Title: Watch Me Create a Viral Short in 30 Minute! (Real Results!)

today, I'm only giving myself 30 minutes to create a viral short. That is not a lot of time.
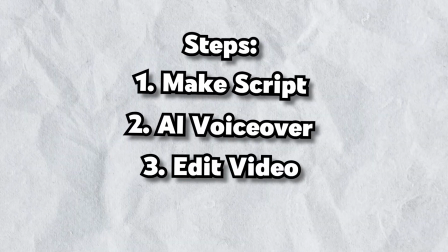0:04 If you take into account that we have to make the script, get the AI voiceover, edit everything, put sound effects in, it's gonna be a lot of work, but we're gonna do it. Half an hour to make a viral short. I'm excited to get into this challenge. I will be uploading this to my shorts channel with 2,000 subscribers just to see if we can actually create a short that could potentially go viral in just 30 minutes. I wanna post it on this channel because we already have some growth, so this will be a good indicator on if you should really spend more time editing or if it's possible to get results in just 30 minutes. So without further ado, enough rules, enough of all that stuff. Let's get right into the challenge, starting in 3, 2, 1.
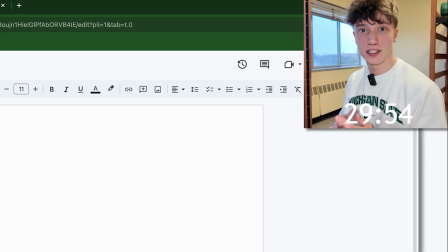0:36 So guys, I have a couple things open. Help me with the workflow. Make sure we're actually on time here. I got a Google Docs open for the script.
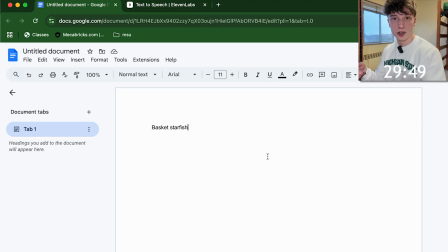0:41 I got 11 Labs pre-open as well and Premiere Pro, but we got to get right into this. So here's what the video is going to be.
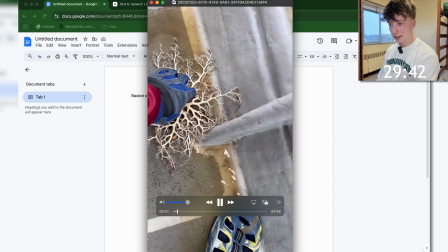0:46 I found this online. I think it's perfect. It's this crazy looking animal. I really have never seen something like this before.
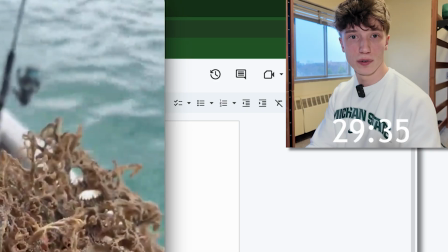0:51 So this is perfect potential for a viral video. One of the main things I look for is something that actually shocks myself.
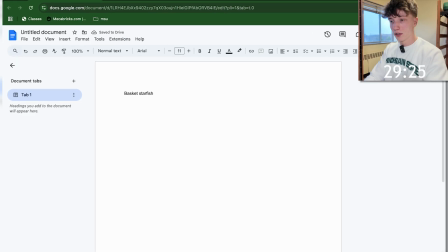0:57 We need to write a hook. The hook is the most important part of the video.
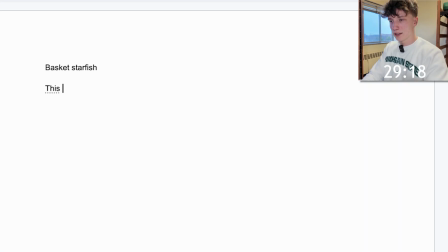1:00 I want to do something that calls on the viewer, so we could do, "This is not what you think it is."
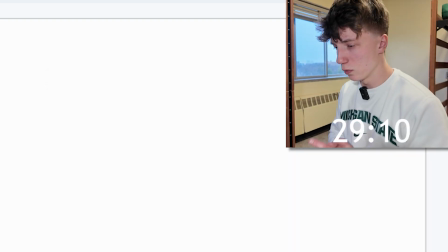1:06 This will help create a sense of wonder. The viewer's gonna be like, "This is not what I think it is."
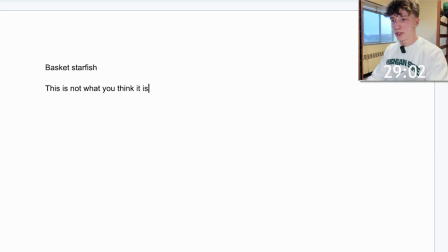1:11 I'm gonna have to keep watching the video to find out what it is. My first impression when I saw that, I had no clue what it was, never seen anything like it. Use that to our advantage in this video. So we're gonna start off with, "This is not what you think it is." Yes. This crazy thing is alive. Doing another kind of hook here.
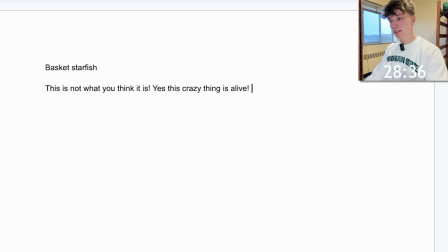1:28 Get the viewer intrigued. Yes, this crazy thing is alive. Now we're gonna actually put in some facts here, some filler lines. We're gonna say basket starfish. So this is called a basket starfish and is found in the ocean.
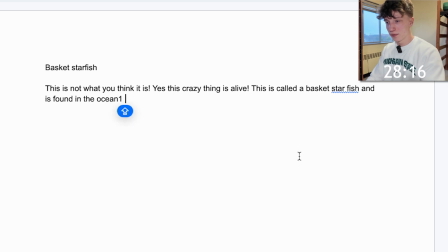1:43 You know, I'm not really sure exactly where it's found, but we got to put some facts in there. Now that we have the viewers' retention, we got to keep them there.
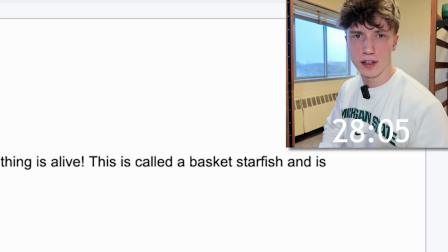1:50 I want to keep this video around 15 to 20 seconds long maybe. So we got to add some more lines to this, obviously.
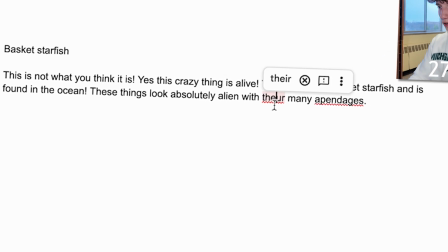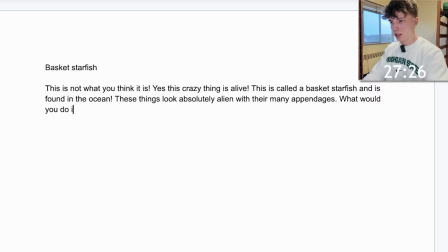2:04 What would you do if you found one of these?
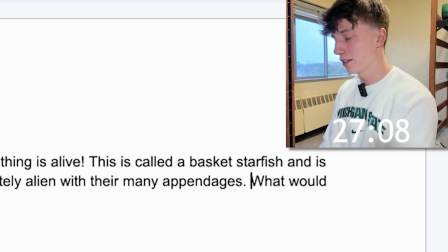2:08 I feel like we're missing some stuff here, guys, but can't spend too long on the script because editing might take a little while.
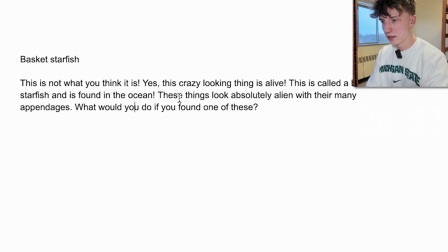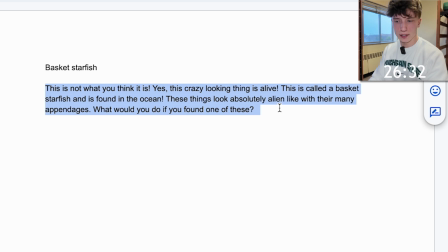2:20 Honestly, that might be good for now. We're gonna see how long this is when we give it to the AI voice generator.
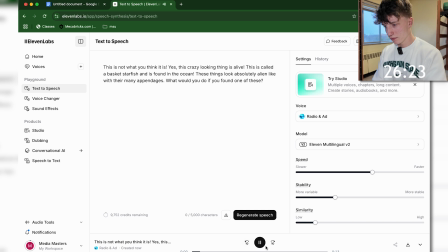2:25 I already have a voice picked out that I wanna use.
This is not what you think it is. Yes, this crazy looking thing is...
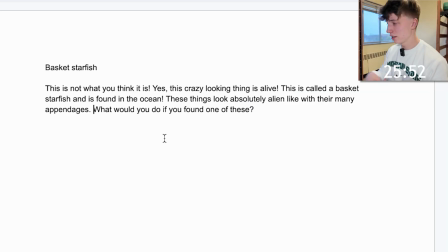2:31 It's only 13 seconds. I think we need a little bit more. There is not too much to the video as well, so it's kind of hard to think of things off my head right now.
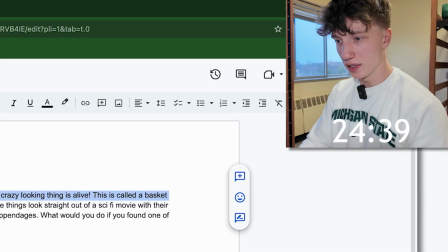2:42 Okay, there we go. I think we got our script here. It should be a little bit longer and pretty comprehensive for the viewer.
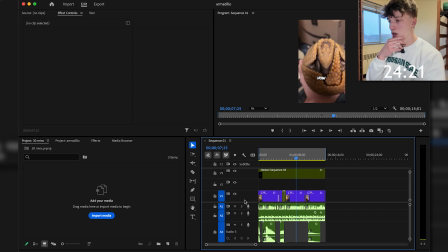2:48 Gonna go ahead and download that. Heading over to Premiere Pro, I do have a project open which is gonna help me just with the sound effects.
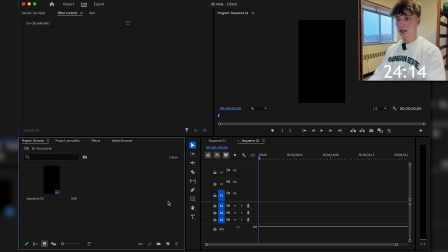2:54 I'm gonna create a new sequence, open up my TikTok sequence. I put in my 2 assets.
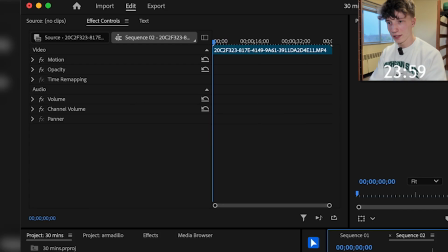2:59 Let's go ahead and put in our original clip. We're gonna have to resize that up. Go ahead and scale that up to fit our screen.
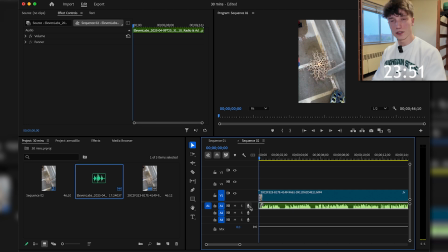3:05 We're gonna get rid of all of the original audio. Let's go ahead and first work on the actual AI script, make it sound good and everything.
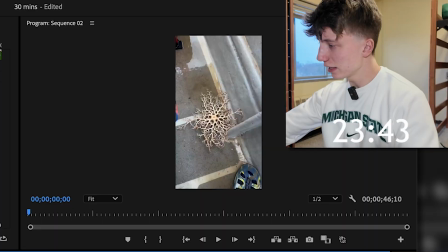3:12 Get rid of all of these empty spaces. It's looking like we have around 20 minutes left to edit, which is not much.
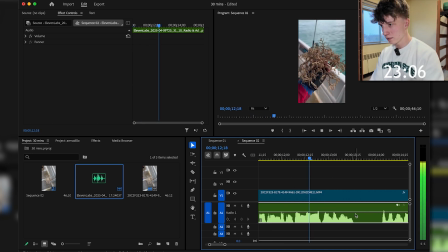3:21 With their alien-like features such as their many appendages.
Dude, this sounds so bad. Now that I'm listening to the script, this does not sound very good, but we're gonna roll with it. I think the video can kind of carry this itself. There's actually not too much editing we have to do for this because the actual video itself is super entertaining.
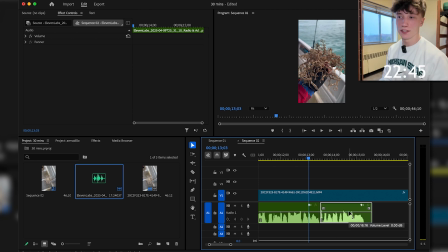3:39 It's crazy looking, so we're not gonna over edit this video. We don't wanna throw our audience away from that. We wanna focus on the main subject, which is already really prominent. So now our script is good.
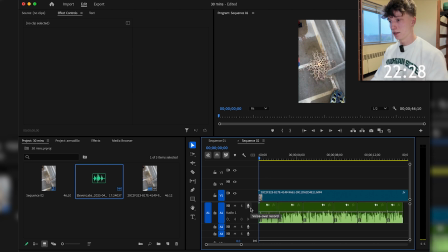3:48 Now we have to figure out a good way to layer this actual video together.
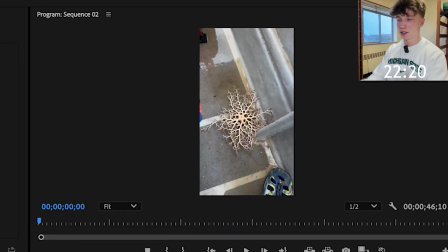3:53 So I think we can keep this because we want to show it just on the ground at first because people are gonna be like, "What is that?
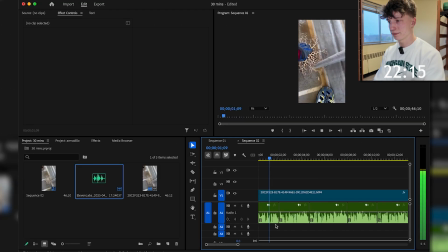3:58 That does not look real."
This is not what you think it is. Yes, this crazy looking thing is...
We might do a zoom on that, yes.
Yes, this crazy looking thing is alive.